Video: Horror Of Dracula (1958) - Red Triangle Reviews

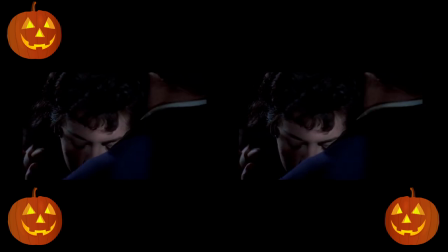8:27 A lot of vampire films tend to rely on lighting and location to try and sell the feel of the gothic aesthetic. What most filmmakers who decide to go into horror movies forget is that composition,
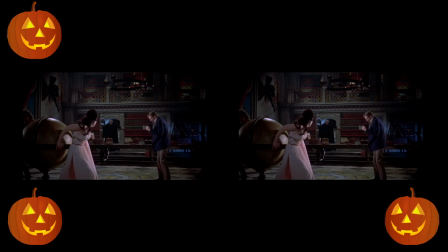8:40 colour and a keen attention to detail in the direction is equally if not more so important.
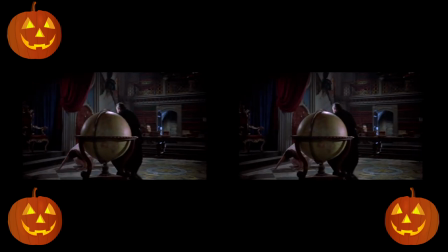8:46 And horror of Dracula is the perfect example of cinematography working successfully with all facets of the production.
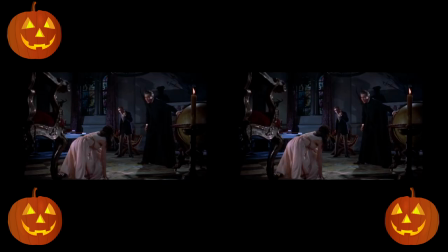8:54 Not only does it excel in creating a moody, dark and heavily gothic atmosphere by working with the lighting rather than against it. But the director Terence Fisher has a tremendously keen eye for composition,
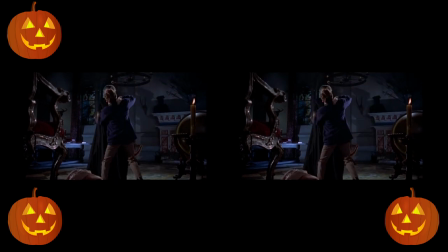9:08 particularly with the framing and appearance of his cast and because of this every
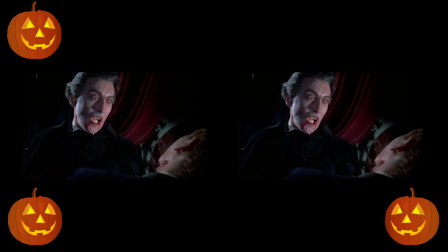9:13 sequence absolutely shines twice as powerfully as it could have under any other director.
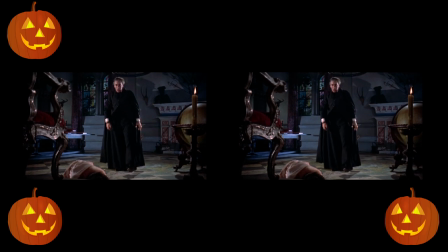9:19 There are oodles of memorable and iconic shots that pretty much would go on to define vampire movies for the following 2 decades at least.
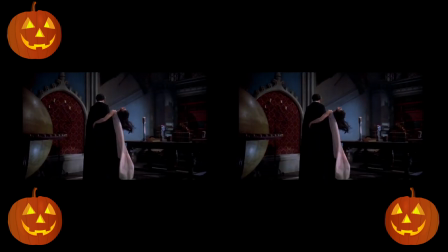9:28 And when combined with this movies dark blues, candlelit yellows and oranges and vibrant gory reds it only
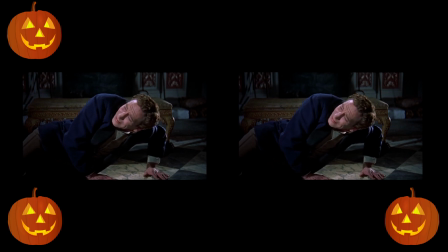9:36 further works to instill in the minds of the viewer that what they're watching is something truly special.
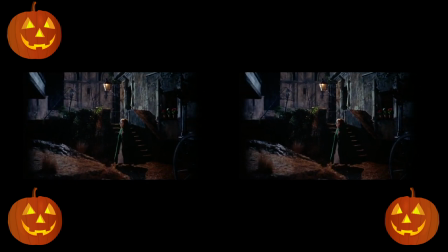9:43 Absolute care has been taken in crafting the shots for this film and I cannot stress enough just how impressive it is to look at for the time of it's production.
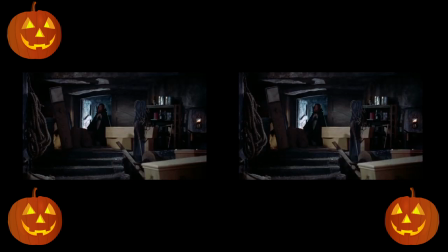9:53 A lot of this films atmosphere stems from Terence Fisher, a man who is to hammer what James Whale and Todd Browning were to universal horror. The man was frankly revolutionary and an absolute legend of British horror film making.
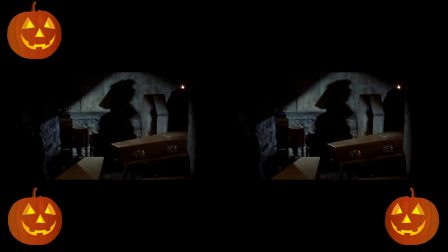10:08 Not only was he responsible for the direction of this masterpiece but he would also help
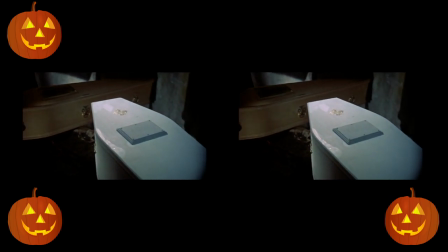10:13 establish Hammers style and feel through his works on The Curse of Frankenstein,
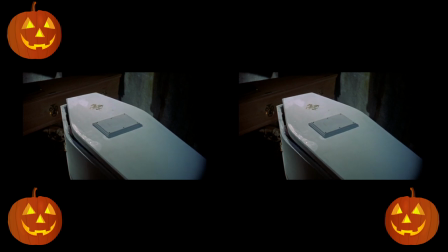10:18 Hammers adaptation of The Mummy and even later productions like The Devil Rides Out.
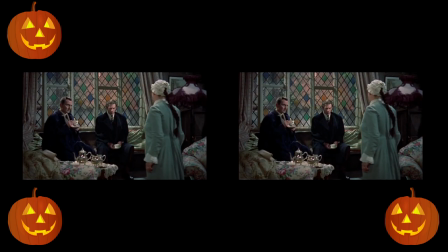10:24 In short the man is a golden god of this genre and this is one of the films that really helped establish his name.
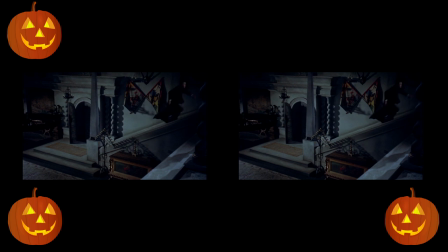10:32 On the subject of Luke and Feel it must be said that the set designs here are nothing short of gorgeous.
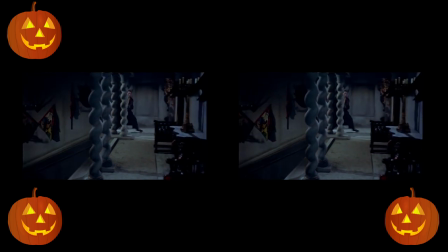10:38 Hammer horror films often revel in victoriana gothic designs.
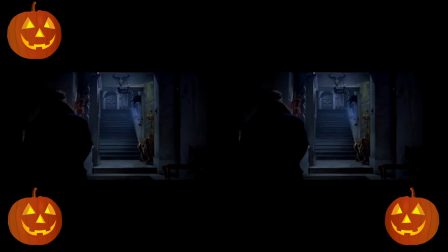10:43 They seem to capture a period of time that both never really existed while simultaneously feeling like it should have. This film is predominantly steeped in victoriana but there are some costumes
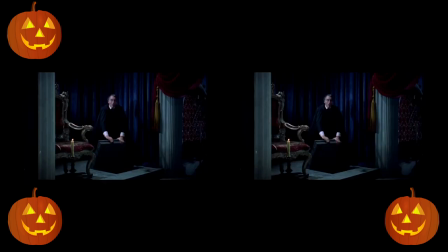10:55 and items littered throughout the film that do hearken to it's 50's grounding.
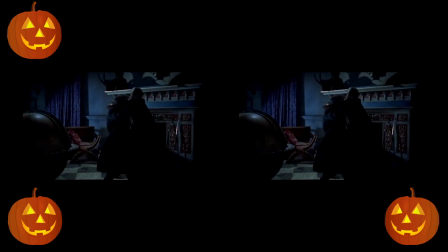11:01 Theres plenty of rich velvets, plush furniture and tapestries, sets are sprawling and look authentic to the period they're trying to recreate.
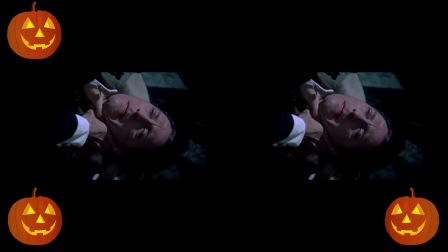11:10 It's just a gorgeous gorgeous production and it's almost a shame that they chose to light it so moodily
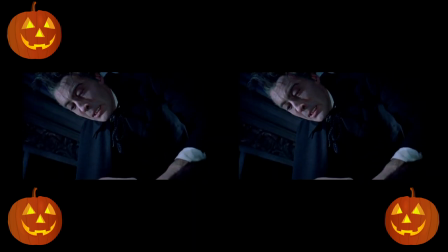11:16 and darkly because it means the true details of this set design are often immersed in shadows.
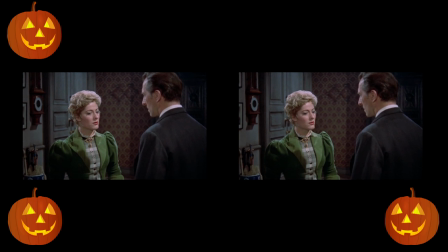11:24 The one thing I think it's fair to mention to newcomers of the classic horror era is that the
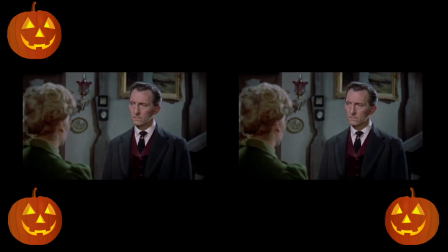11:30 scripting while solid from a narrative perspective can be a little stiff on the dialogue front. It needs to be said that films from this time worked with actors who predominantly worked using received pronunciation and as iceberg theory as
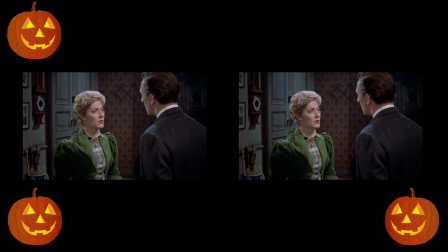11:45 a method of writing was still relatively young that style of writing
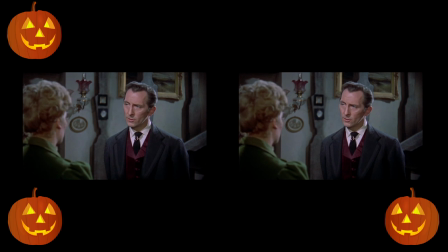11:50 was only really developed in 1923 and even then it wasn't widely used.
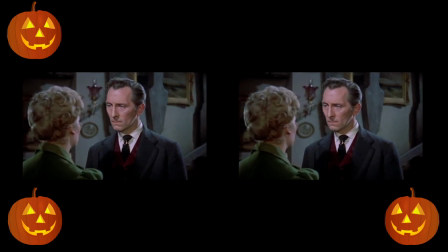11:55 It means that a lot of the dialogue and conversational structuring always seems led by the idea that things need to be
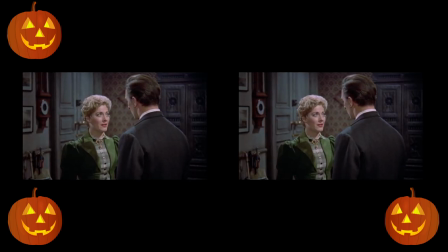12:02 spelled out and that exposition is important as audiences might not be able to follow the plot if it isnt kept slow and plodding.
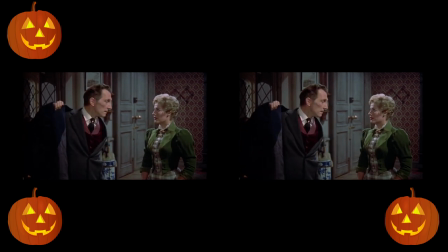12:11 As cinema would evolve the dialogue would become smoother, intentions would become more concealed and plots open more to interpretation. But at this time films were in a period of development and transition and horror of Dracula is kind of in the early midst of this movement.